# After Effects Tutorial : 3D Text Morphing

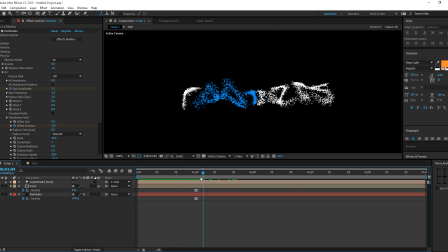8:31 So I'm going to just zoom out, go to, let's say, around 3 seconds. So now you can see it is looking pretty good. I'm going to go to around 3 seconds, hit on the keyframe or the stopwatch and create a keyframe, go a frame forward, bring the text opacity to 100 and the particles opacity to 0.
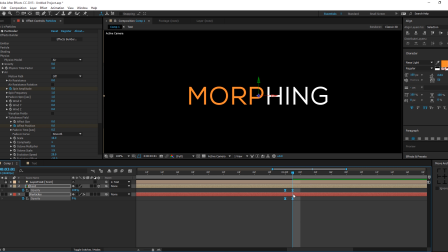8:50 So I'm going to spring this down a little bit backwards maybe. Okay, this is looking nice, maybe a little bit forward.
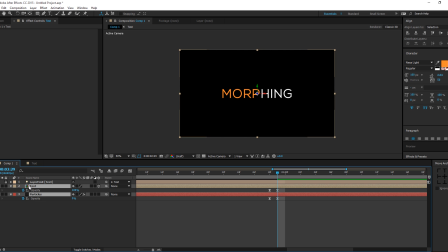9:05 Alright, so this is looking pretty nice. You see the transition is looking absolutely seamless, looking pretty good.
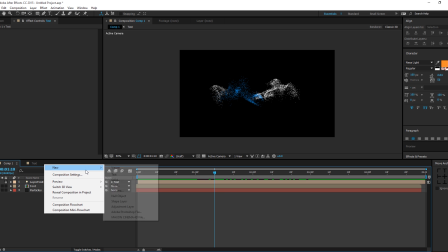9:15 Then I'm going to create a new camera and keep this to, let's say, around 24 millimeters.
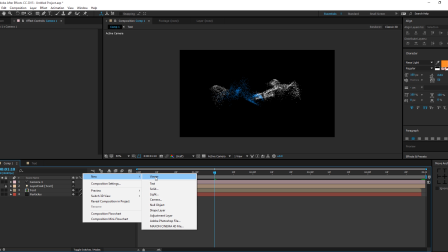9:21 That way we're going to get a really nice and wide lens. Then I'm going to create a new null object and make it 3D.
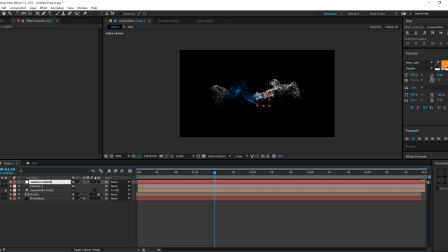9:28 But before creating it, we're going to just rename this to camera control. Then I'm going to hit A on the camera control, that is the null object, to bring down the anchor point properties and just bring them up to 50 by 50.
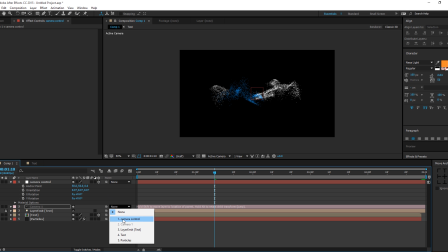9:42 That way the null is going to be at the very center of the comp. Then I'm going to make this 3D and parent the camera to the null. Then I'm going to go to, let's say, 1 second and hit on the stopwatch of the X of the Y rotation.
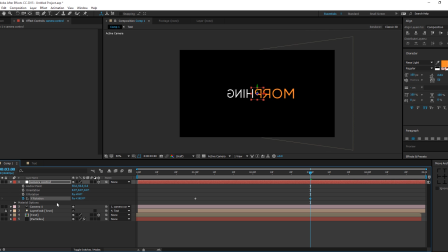9:57 And then I'm going to go to 3 seconds where the morphing text appears and rotate it to, let's say, 180 degrees. Now you can see the morphing text have been appeared in a wrong way or in the wrong direction, but the rotation is proper, so we need to fix that.
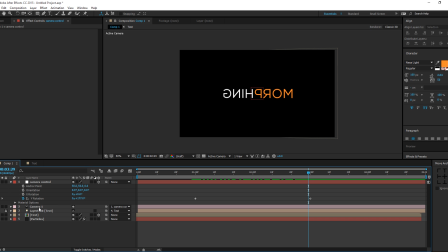10:14 So I'm going to go into my text comp and select the morphing layer and hit S to bring down the scale properties and unlink the scale properties,
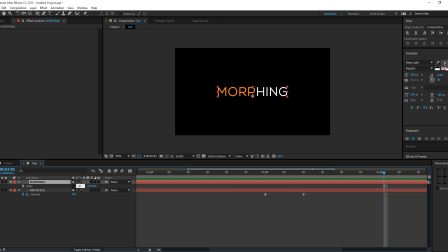10:22 and then I'm going to make this -100. There we go, and that has been fixed pretty nicely.
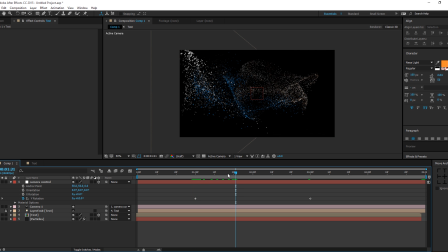10:30 You can see it is looking pretty nice and pretty good. Alright, so I'm happy with it. Now we need to ease the camera rotation. So to give a little bit of dramatic kind of effect, I'm going to go to graph editor and create kind of a peak of motion, which I like to say peak of motion.
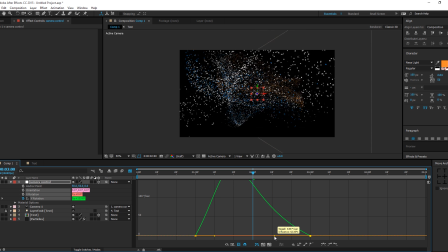10:47 It gives a really nice and subtle motion to it.
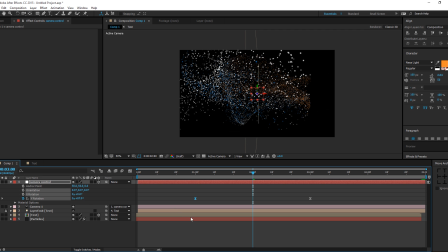10:50 In the center, it's going to be pretty fast, and at the end and at the beginning, it's going to be subtle. You can see looking pretty good. Alright, I'm happy with it.
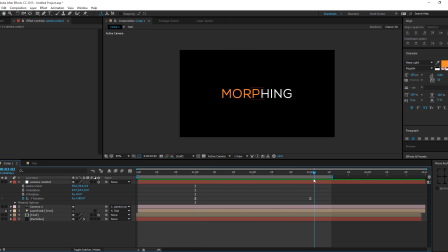11:06 Now we're getting a little bit of glitch kind of fun thing, so we need to fix that. I'm just gonna zoom in, select my text and particles, and
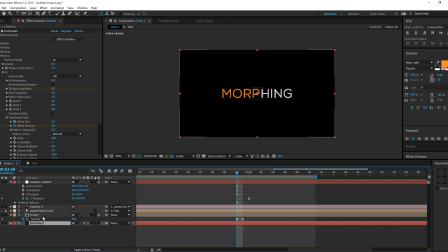11:20 just hit T to bring down the opacity. Just bring this keyframe a bit backwards or maybe forward. Alright, now it's looking pretty better. Okay, it's looking pretty nice than before now.
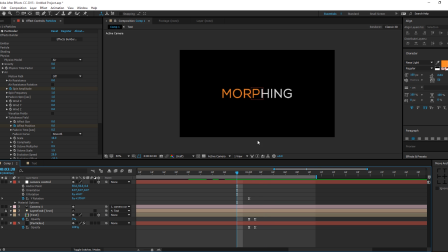11:42 Now we can also add a motion blur to the particles. So I'm gonna turn on my motion blur.
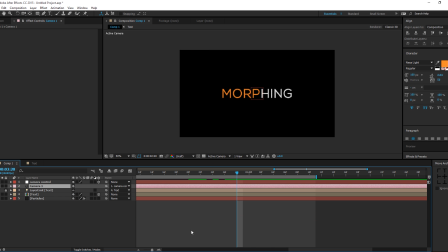So that we get some really nice motion blur. You can see it looks really nice.
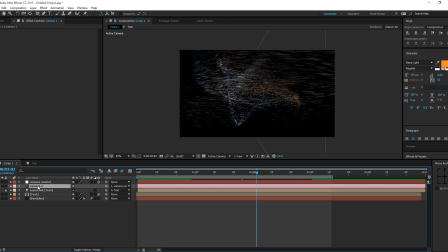12:03 And we can also go ahead and just turn on our depth of field, maybe the aperture to around 200.
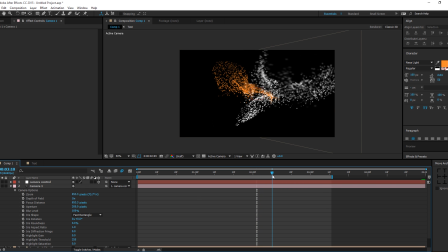12:13 Okay, this is looking pretty nice. You see, it gives a really nice realism to it.
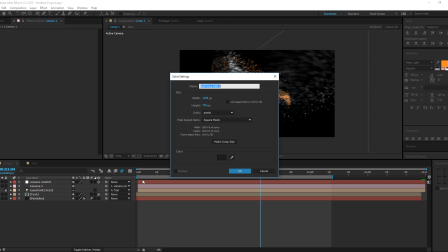12:20 Then I'm going to create a new solid and name this BG. So create a really subtle and nice background.
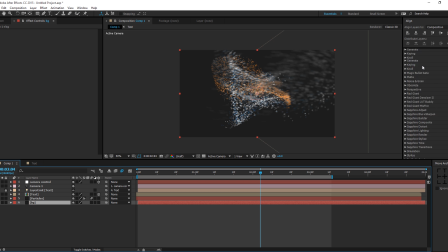12:27 Then I'm going to go to effects and control and type in ramp, R-A-M-P. And just drag the gradient ramp onto the BG.